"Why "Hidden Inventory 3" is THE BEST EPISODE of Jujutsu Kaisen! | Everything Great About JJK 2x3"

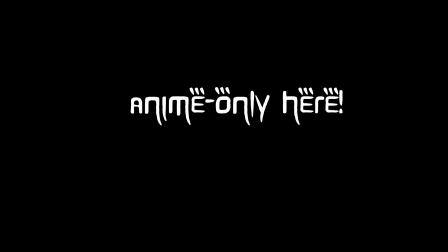FYI, I'm anime only, so don't be spoiling shit, and don't be surprised if I don't know what's coming next.
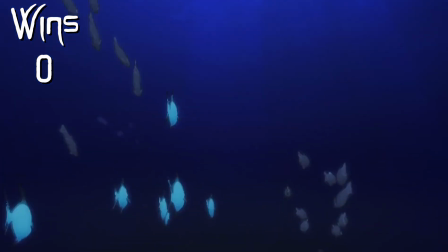Lots of imagery of Riko underwater, and fish, in general. The ocean is vast, uncaring, cruel, much like this episode.
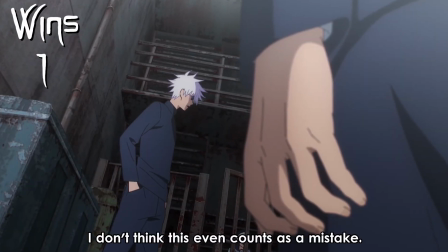Geto plays an interesting role in this friend group, only makes me more curious about what happens with him later.
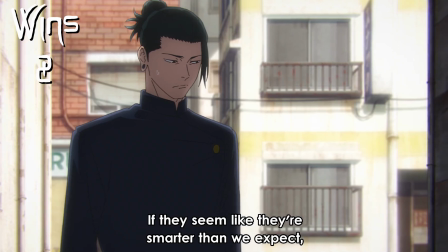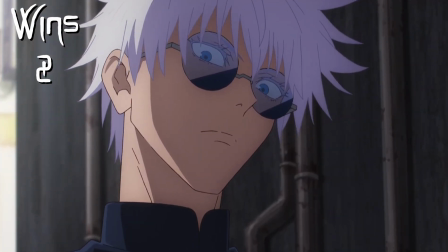He's being logical and cold, but we know he's a secret softie. We been new.
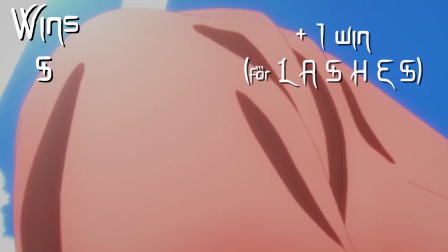Eyelash animation. Eyelash animation times two! Love how they distract you with this fucking beach episode and Gojo's abs.
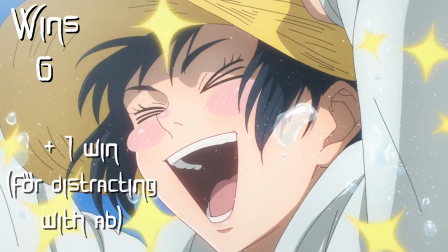Gigi is one diabolical writer. And I love that we skip to Kuroi being back already.
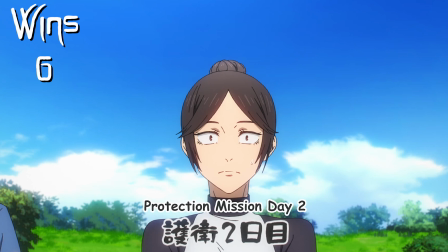We don't really need to see that fight. It's Gojo. But it's also a great setup for what comes later because we always expect this type of situation.
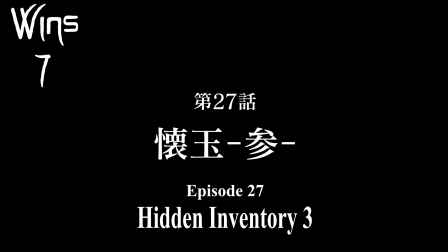Hard cut from happy music is suspicious.
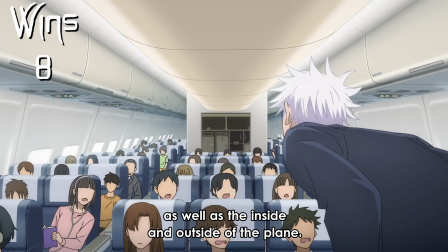It's perfect that Gojo has his personality, so he doesn't mind doing this weird shit, because it's useful.
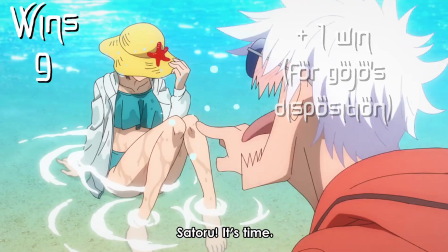This laughing animation.
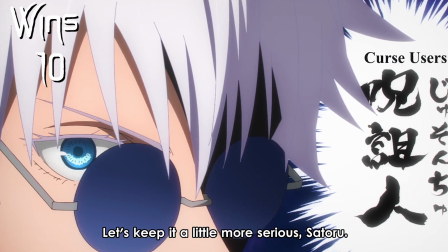Interesting comment considering who attacks them next.
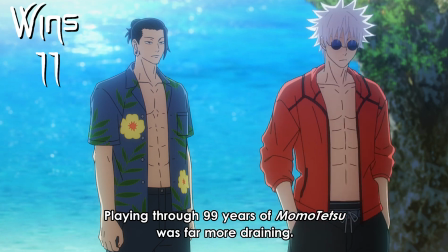This didn't tip me off, but Gojo's overconfidence here is definitely a sign of what's to come.
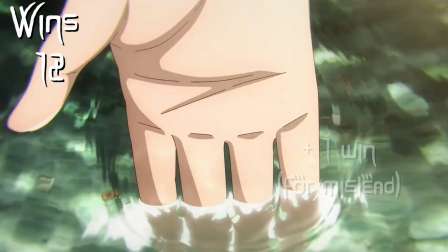It's too happy! Rewatching this episode sucks balls.
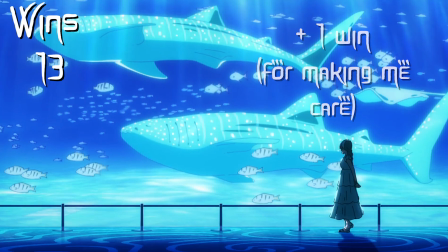She's swimming with the fishes.
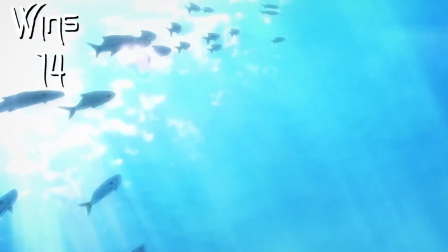Beautiful sequence, music, and animation.
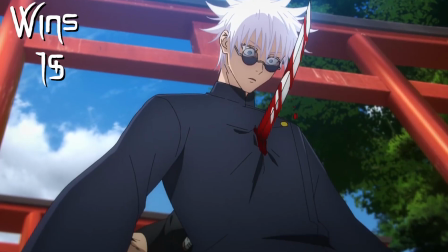I was expecting Fushiguro to appear this whole episode, and this still caught me way off guard.
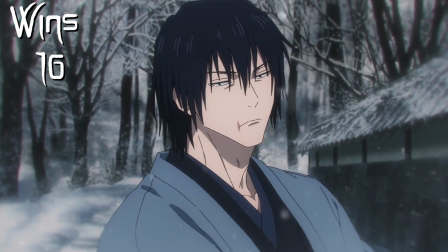Even as a child, he is a G.
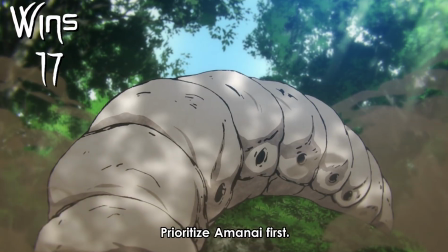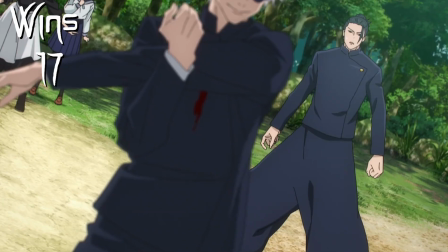Again, I foolishly believed him.
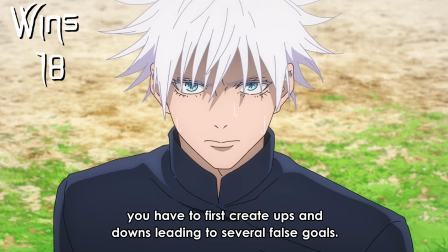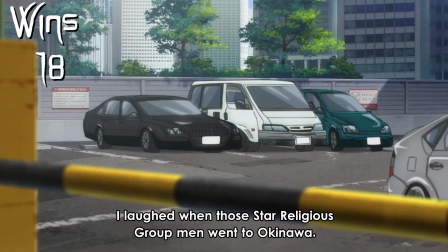He's extremely smart for how bad he is with money.
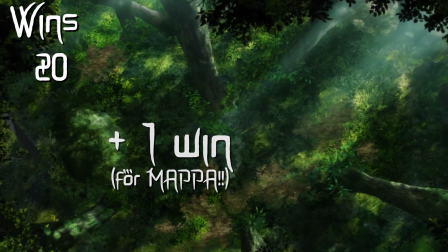First animation win of many. Good job portraying speed. Holy fuck.
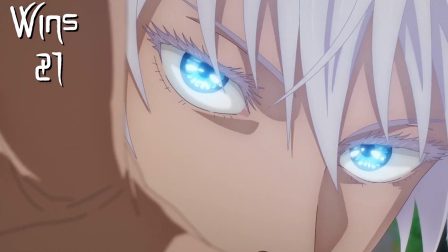Same shot as when he was a child.
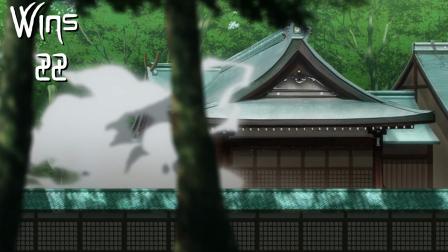My god, the choreography is always so crazy. The amount of buildings this man just went through.
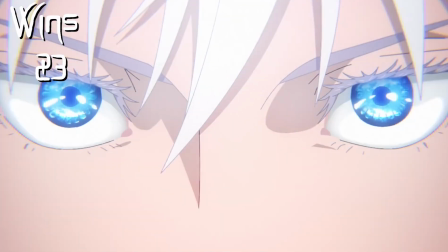False goals, bro. He warned your ass.
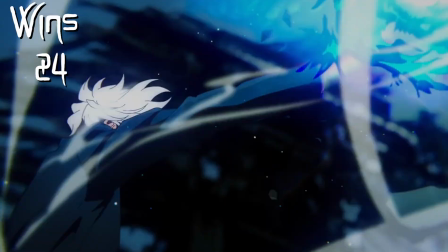But holy fuck, look at those hands. The cursed energy, the camera moving, the rocks, the destruction, the power demonstration.
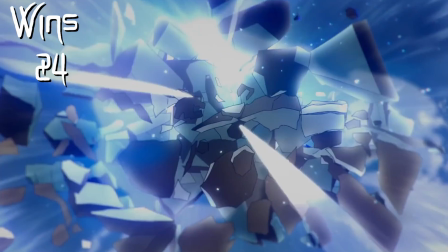10 wins.
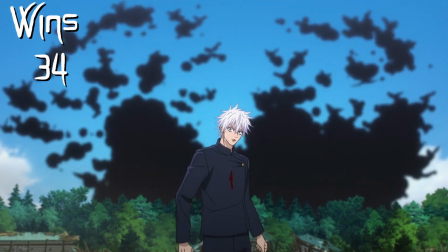And I love that it doesn't even work.
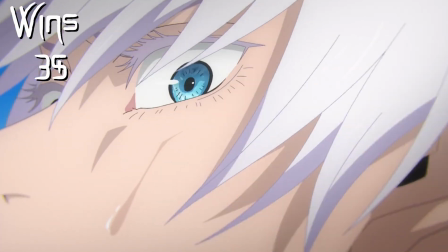Incredible moment with the sound editing really punctuates this whole moment.
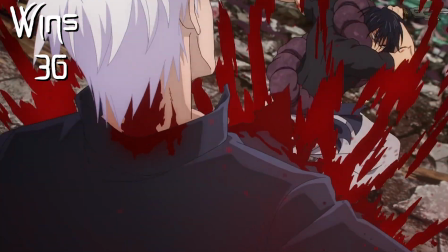The sheer violence is insane here. And holy hell, the amount of blood.
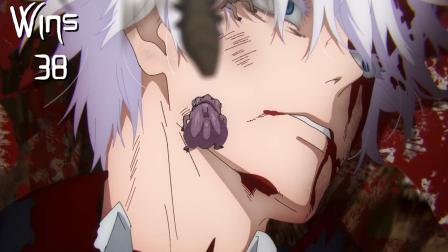So confusing. Like, huh? I mean, I know he's fine.
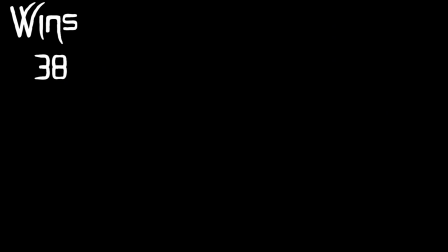So, what?
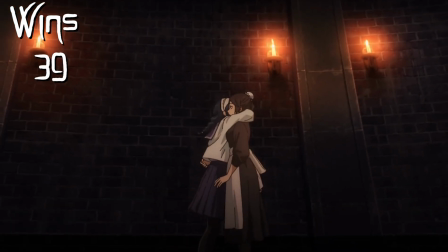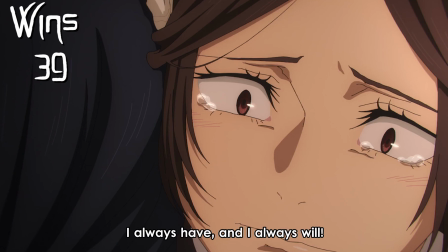It's amazing how much emotion is here for characters that I only met two episodes ago.
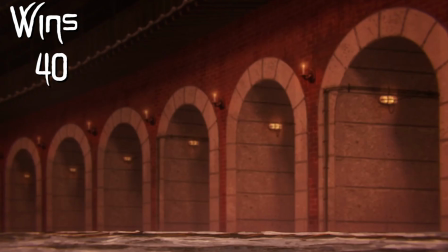The silence and slow footsteps are excellent in building tension.